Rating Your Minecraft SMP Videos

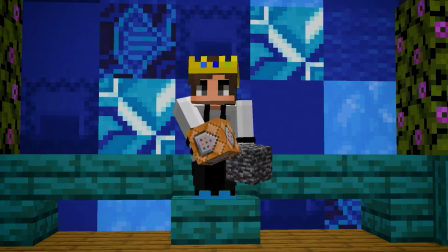[0:00]
i told you guys to send me your best minecraft videos and i'll rate them that's what i'm going to do today also no hate to anyone being showed
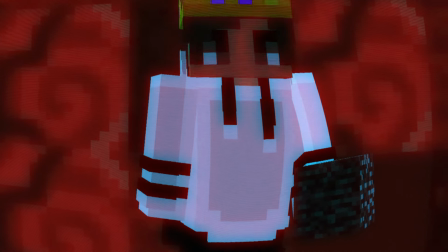[0:06]
this is just for learning purposes only i'm gonna link their channels in the description okay so on to the first video we're going to be
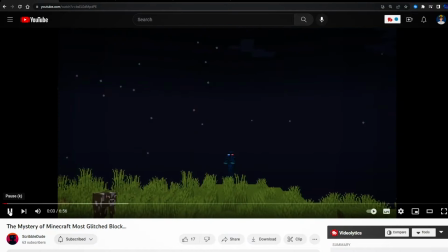[0:13]
reviewing this block doesn't exist yet it has immense power allowing players to essentially fly trick others and basically harness the power of
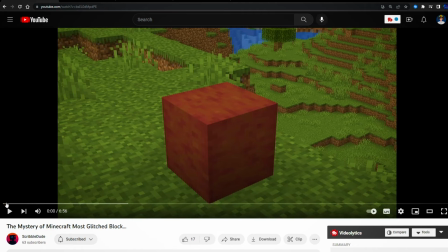[0:22]
magic okay so a few things the music in the beginning you don't want to like switch over to new music right after i thought it was good the music was good
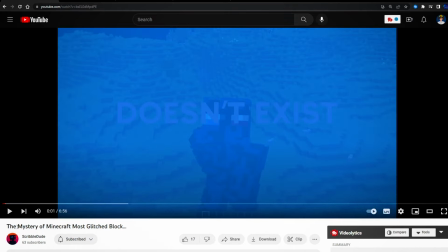[0:31]
and the transition was good but you needed to like keep the first music longer yet it has immense and then when you say immense power right here
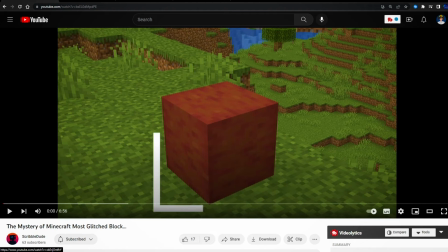[0:38]
power it was the same effect as the other one so it felt like you're watching the same thing like over again when it says trick others
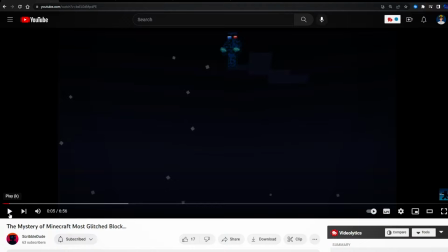[0:44]
i would do a different replay shot for that instead of just like mario dying and then when it says earnest power magic i would want to like
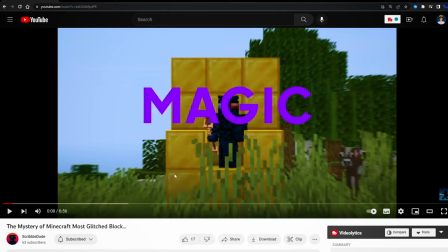[0:51]
see the wand that you're holding like do something magical because it kind of looks like i'm just looking at a gold blocks not the main focus
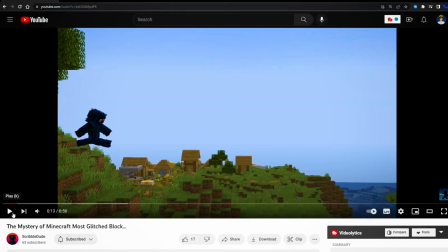[0:58]
as the wand okay your it's time is a little off would just cut out that clip completely these subtitles they like pop too much i
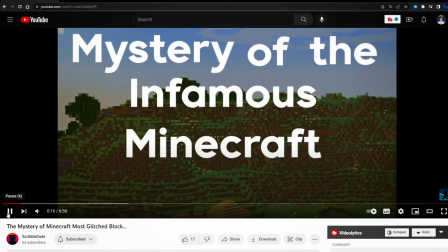[1:07]
would do a more simpler pop makes it look more professional and smooth
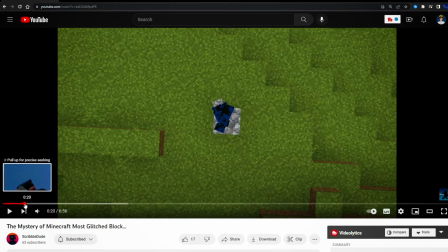[1:11]
this to build and do other things i'd like do a replay shot of you building a house or something like that not just like building up it says can't do anything really really slowly right here and you never want to do that like
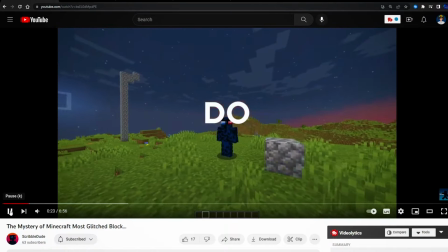[1:25]
more faster pace but you still have the same voice effect can't do anything it's right here but other players can't it's just a pause of
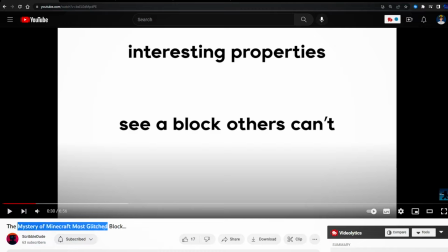[1:33]
you looking at the screen it feels like so it looks like you're just looking at a picture so i would add more movement to the text maybe add like it's swifting back and forth and that would just make it flow better this is crazy it kind of it doesn't look very dramatic of
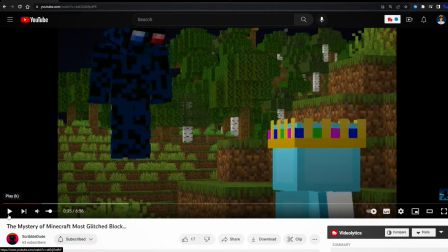[1:48]
just one air block i would add a few air blocks it would make it look a little cooler but it's okay oh that glitch effect was really really cool
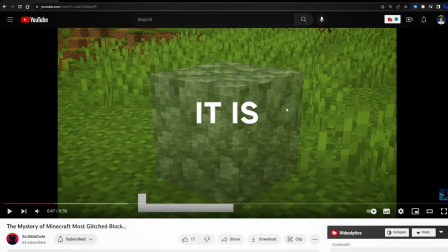[1:56]
okay so i like this i like this bar but i wouldn't do it again since you've already done it two other times in the
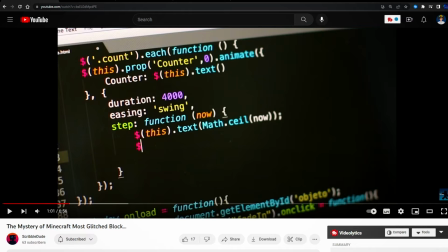[2:03]
video oh i like that okay i would rate that video an eight out of ten i'd rate that an eight out of ten i really like that okay on to the next
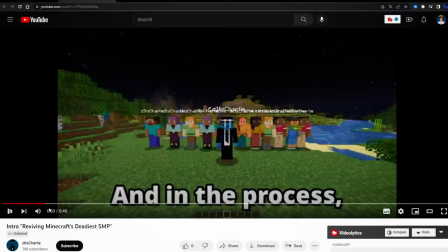[2:12]
video i am about to revive the entire server okay so a few things the music it's way way way too generic
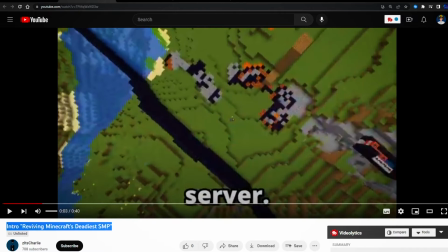[2:21]
i am about to revive the entire server yeah at this point i would already click off three seconds into the video i would click off
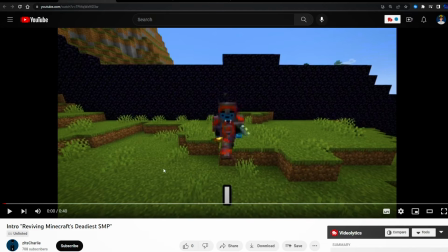[2:29]
a few things first the song it feels like there's so many videos with this song exact song that it feels like i'm just watching the same video over
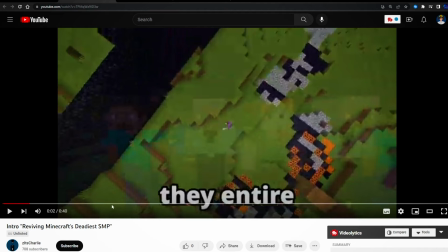[2:38]
and over again so the subtitles have a pop too big of a pop i would actually use something more custom like the youtuber tazos does
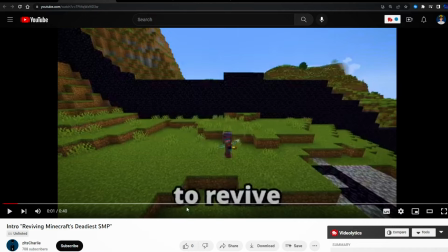[2:46]
i would i would make the subtitles font called hey comic look that up it makes it like more unique i can't tell if your replay shot right here
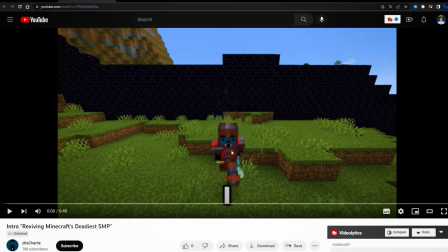[2:53]
is in 30 fov but if it is if it is in 30 fov you want to be closer to your character it adds more in depth because in smp videos it's all about character building you want the people viewing your videos to be interested in your character okay so this cut right here
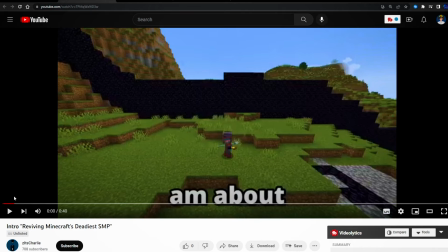[3:09]
i don't feel like it's necessary i don't really like this replay at all actually i would completely change this to replay shot
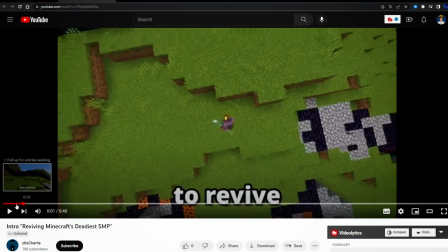[3:17]
i'm just going to here to here it looks like i'm about to revive it kind of looks like an image and if you see before your replay shots you see that little spin at the beginning that is not good that's because your replay messes up at the very beginning you want to cut like the first two seconds off yeah i
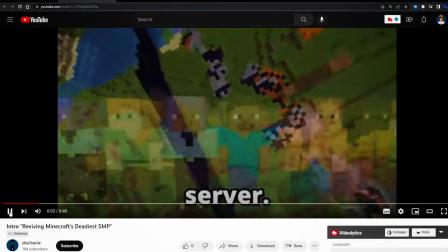[3:32]
feel like this is just way too chopped up like these players randomly just spawned in you need more transitions it's like why did
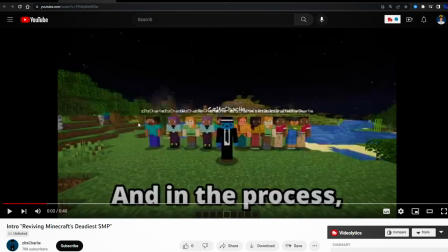[3:40]
you go from this replay shot to here like that doesn't really make sense your npc mod you need to get a different one because it shows name tags
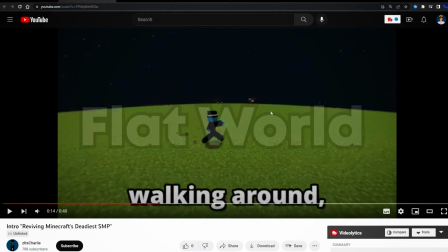[3:47]
of your username this right here never like go in a plains biome i just it's horrible it makes you look so unprofessional gonna be doing that just at least put you in a forest obviously not 30 fov you need to be a 30 fov closer to your player and make replay
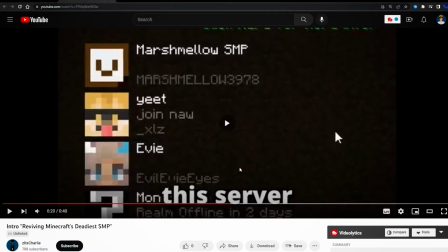[4:02]
shots like more just zoom in same replay shot again the scene is very bad for a couple of reasons first it looks like you're just looking at